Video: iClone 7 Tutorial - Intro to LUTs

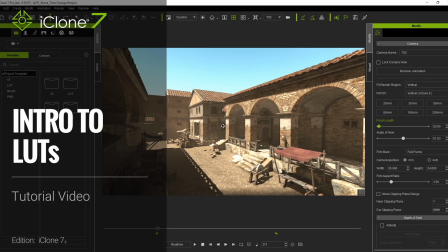LUTs, otherwise known as lookup tables, are used to convert specific colors in your scene to a different color scheme.
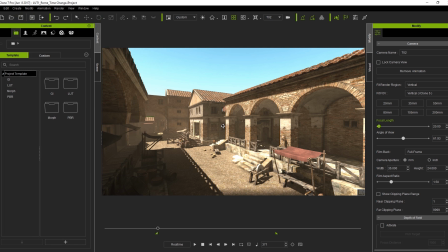LUTs are commonly used in movies, animations, and static images to improve the visual quality and also change the mood or atmosphere of your scene. LUTs can be divided into four categories: time and weather changes, genre changes, silhouette effects, and also effects to remove a certain color.
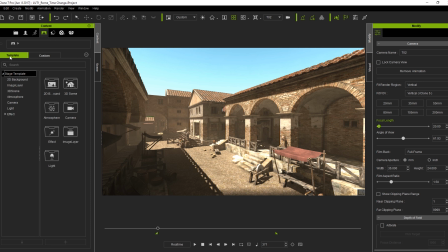You can find the LUTs in iClone under the Stage tab and in the Effects folder. Here you'll find basic templates for adjusting the time and color warmth of the atmosphere. In addition, there are also two subfolders called Adjust Color and Film Style. You can see the full name of each LUT if you mouse over the icon in the Content Manager.
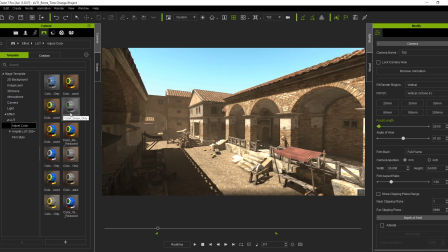The Adjust Color templates keep or remove specific colors from your scene. In Film Style, you'll find various templates for different film styles or monochrome effects. The Amplify LUT 200 Plus folder is from a content pack that is available for separate purchase from the Content Store, which contains a bunch more fantastic visual effects.
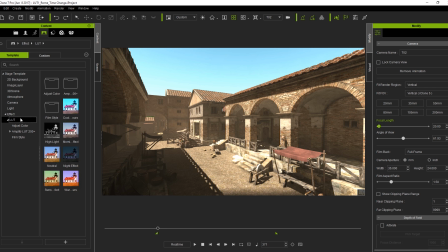There is a link in the description if you want to check it out. Let's test out one of our basic LUTs. Here I'm applying the night effect, and you can see that despite lighting and everything else, it will completely change the mood of the scene.
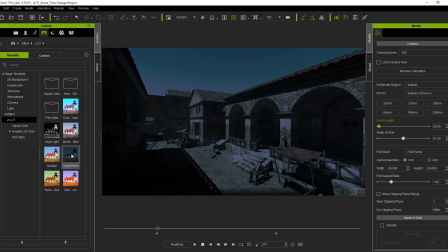This is how LUTs can be incredibly useful to provide a certain atmosphere to your scene, even after all the lighting and everything is complete.
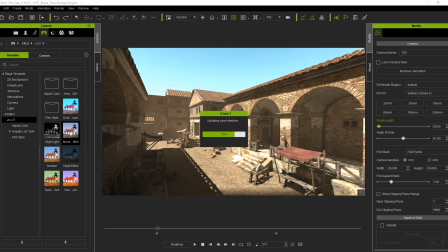Next, let's try the morning LUT. Notice that there is noticeably less warmth in the scene, as it seems like we're up at the break of dawn. On the other end of the spectrum, we can use the sunset effect and get a much warmer atmosphere by applying a simple LUT.
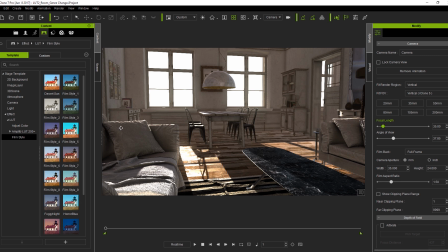Let's try a couple film effects now. Film 8 style will give a bit of a darker feel and sharpen the contrast, much like a suspense or horror movie.
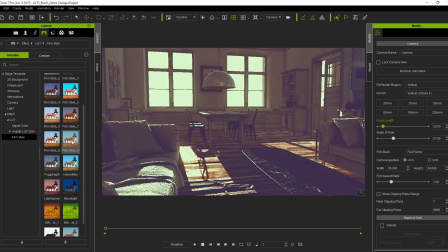Film style 9 will fade out the scene a bit, giving a sort of faded memory feel, which can be used to convey nostalgia or the feeling of an older film.
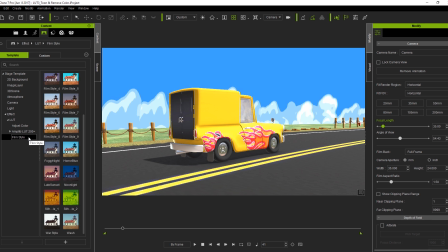With a silhouette effect, you can flatten the scene into a monochromatic two-color visual color scheme to stylize it to emphasize whatever mood you want. In this next scenario, we're using a LUT from the Adjust Color folder, which removes all color in the scene aside from yellow.
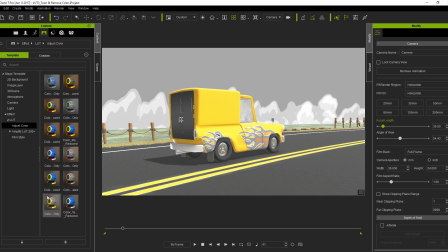If you look closely though, you can still see a twinge of green in the grass in the background. If we want to further tweak this effect, we can use the Reduce Green LUT on top of that.
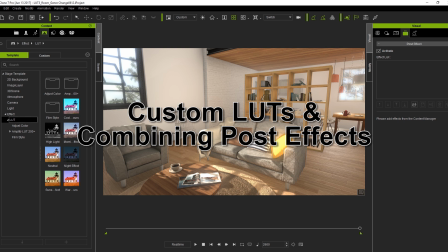Let's take this scene and look at achieving professional color grading by combining some LUT effects and original post effects to achieve a cold morning atmosphere,
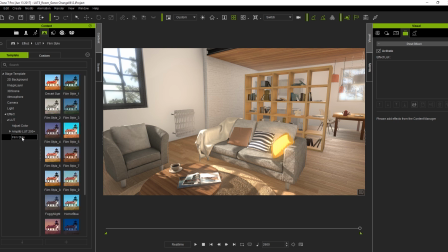and also walk through the basic operation of applying a LUT. Under Film Style, I'm going to apply Film Style 1 by double-clicking with the left mouse button in the Content Manager.
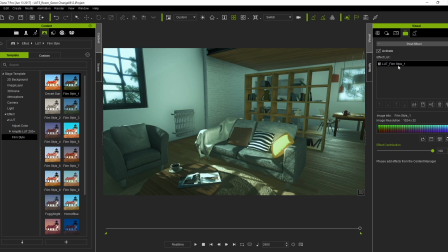You'll find all the properties of the LUTs you've applied in the Post Effects list of the Visual panel.
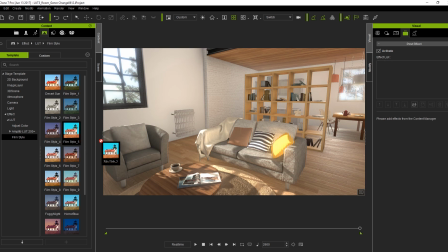You can Control Z to undo any applied effects, and if you want, you can also click and drag in a LUT from the Content Manager. Another way to delete the LUT is to use the trash can icon below the list box. So that's the basic operation.
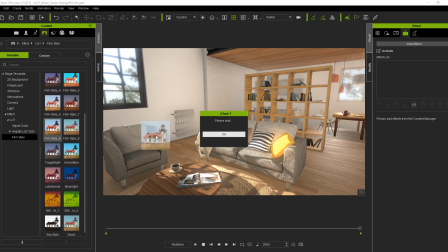Let's get into achieving that cold morning look we were going for. First, I'm going to apply Film Style 8 to enhance the space depth by increasing the contrast of the color.
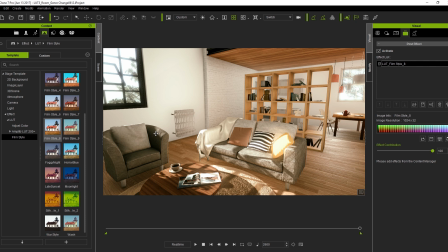This gives us a crisp, sharp, and warm feeling, like a sort of California style.
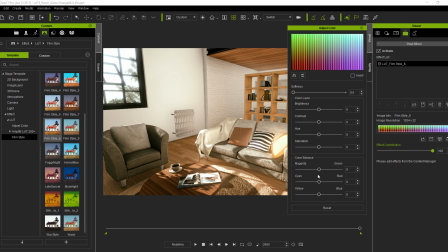What we can do from here is adjust the color of the LUT by adding some more green, cyan, and blue to give the feeling of fresh air, and then proceed to tweak the brightness,
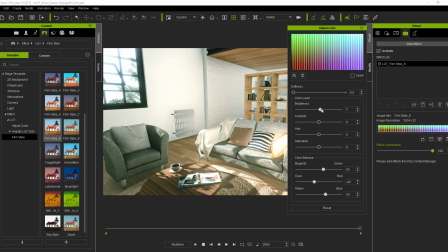contrast, and saturation to give the scene a more airy feeling. The saturation helps to compensate for the loss of color from the brightness and contrast tweaks.
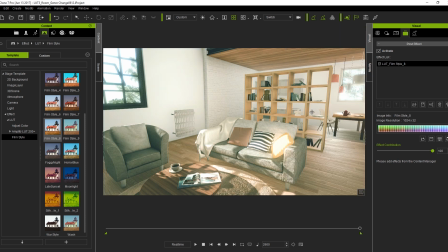Finally, you can adjust the effect contribution slider to view the differences before and after the LUT effect is applied.
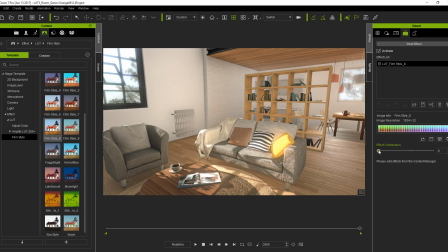It's a very subtle difference, but you'll see a big difference in the feeling of the scene.
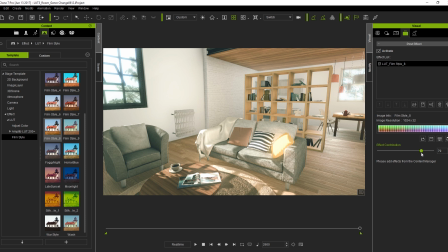Next, let's apply a wash LUT from the Film Style library. This effectively maintains the balance between the highlighted and shaded areas by bleaching out the colors. However, this effect is pretty strong, so let's decrease the effect contribution to restore some of the color back.
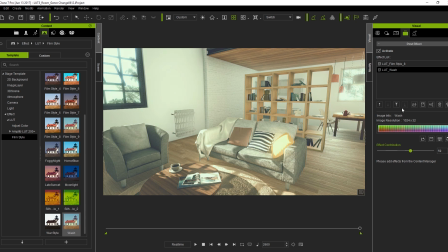You can achieve a sort of 60s Europe feel here. You can also toggle the Activate box to see all the LUTs turned on and off. We can combine and blend LUTs with post effects as well. Here I'm applying a color filter effect, and you'll see that we can tweak the overall color scheme of the scene that way as well,
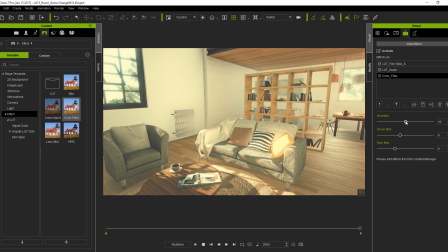increasing green and blue to create the feeling of a humid summer afternoon. You can then adjust these sliders again to give the opposite effect, more like a winter morning. You can see the before and after when we deactivate.